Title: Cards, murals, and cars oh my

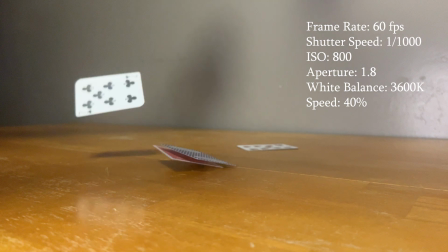0:00 So for the first clip, I was going for a dramatic, almost epic feel.
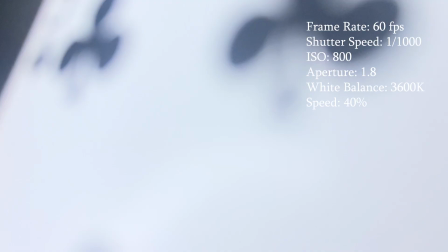0:03 For my frame rate, I used 60 FPS so that it was smooth when I slowed it down by 40% to put it in slow motion.
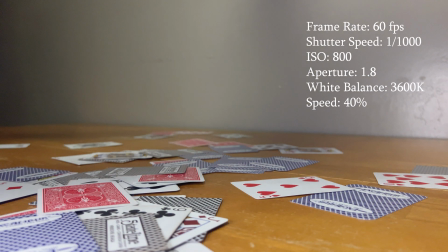0:09 So my shutter speed was 1/1000, which is how high I had to go in order to get the really crisp shots of the cards falling through the air in slow motion.
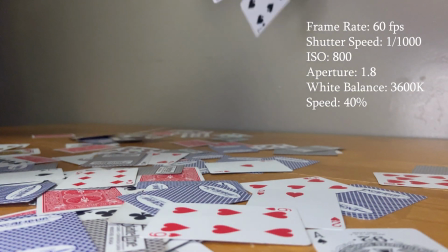0:18 To get a shallow depth of field, I set my aperture to 1.8, which let the camera focus on the cards in the middle of the shot,
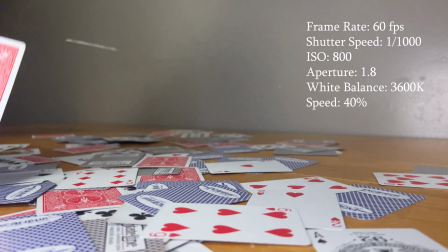0:24 with the cards in the foreground and the background being blurred. This was shot in low light, so I set the ISO to 800.
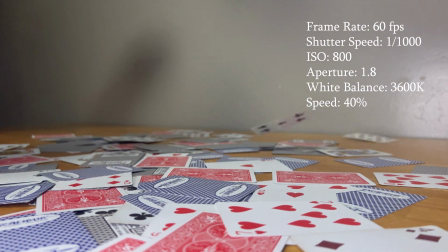0:32 Both the ISO and the low aperture help brighten it, and then I used a lamp to get a little more light in.
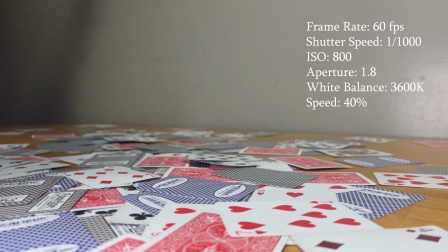0:37 I set the white balance to 3600K for indoors. For this clip, I wanted an urban, real-life vibe.
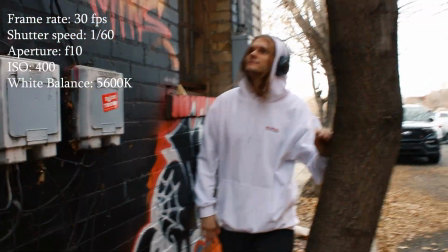0:43 I set my frame rate to 30 FPS to get the real-life look, and then the shutter speed to 1/50, which is doubled.
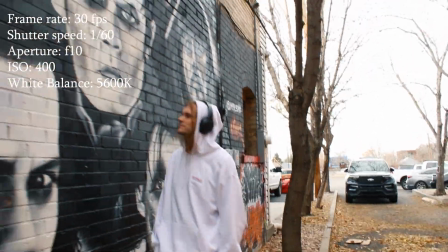0:49 I set my aperture higher to f10 because I wanted the mural in front of and behind the subject to be in focus while he's walking.
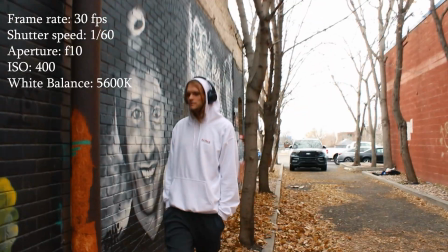0:57 Since he isn't doing too much in the scene, the real action is in the mural changing as he walks, so I want it in focus.
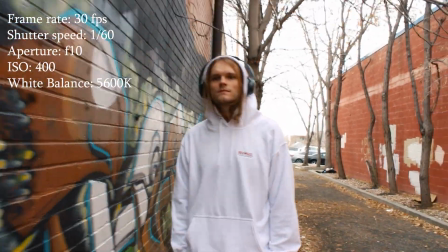1:04 I set the ISO to 400 since we were in a cloudy alley, but I think I should have gone down to 200 because it looks a little overexposed.
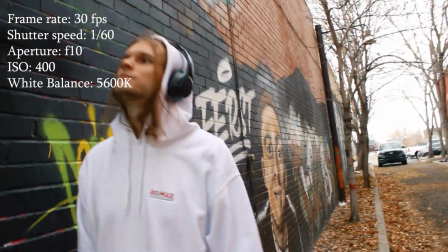1:12 The white balance is set to 5600K to make the outside look realistic.
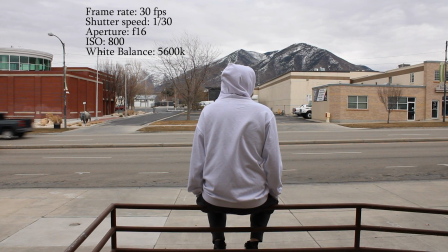1:17 For this clip, I was going for a relatable scene of someone watching life pass them by. I set the frame rate to 30 FPS to make it feel relatable and like we're watching someone think about life in real time. I set the shutter speed to 1/30, which is the lowest my camera goes,
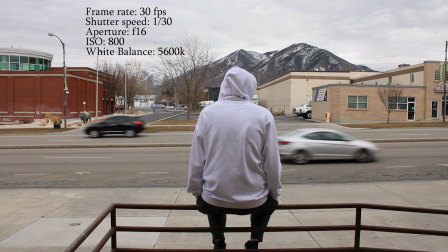1:32 to get the cars to be blurry while they go by to feel like life's passing them by, while the buildings and mountains in the background aren't in focus. So I set my aperture to f16 to get it a bit darker and have the buildings in focus to contrast the blur of the cars.
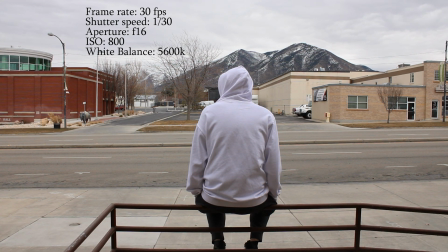1:50 Since the shutter speed was so low and we were outside, I used an ND filter and then put the ISO to 800,
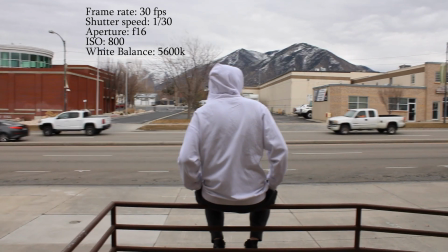1:56 and I liked how the brightness turned out since the clouds weren't blown out.
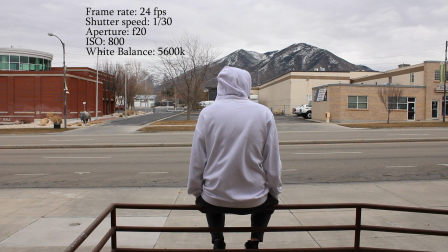2:00 The white balance is at 5600K again to make it feel realistic so you could relate to the subject. I also sped it up by 120% to make the cars look faster because the speed limit on this road was just way too slow.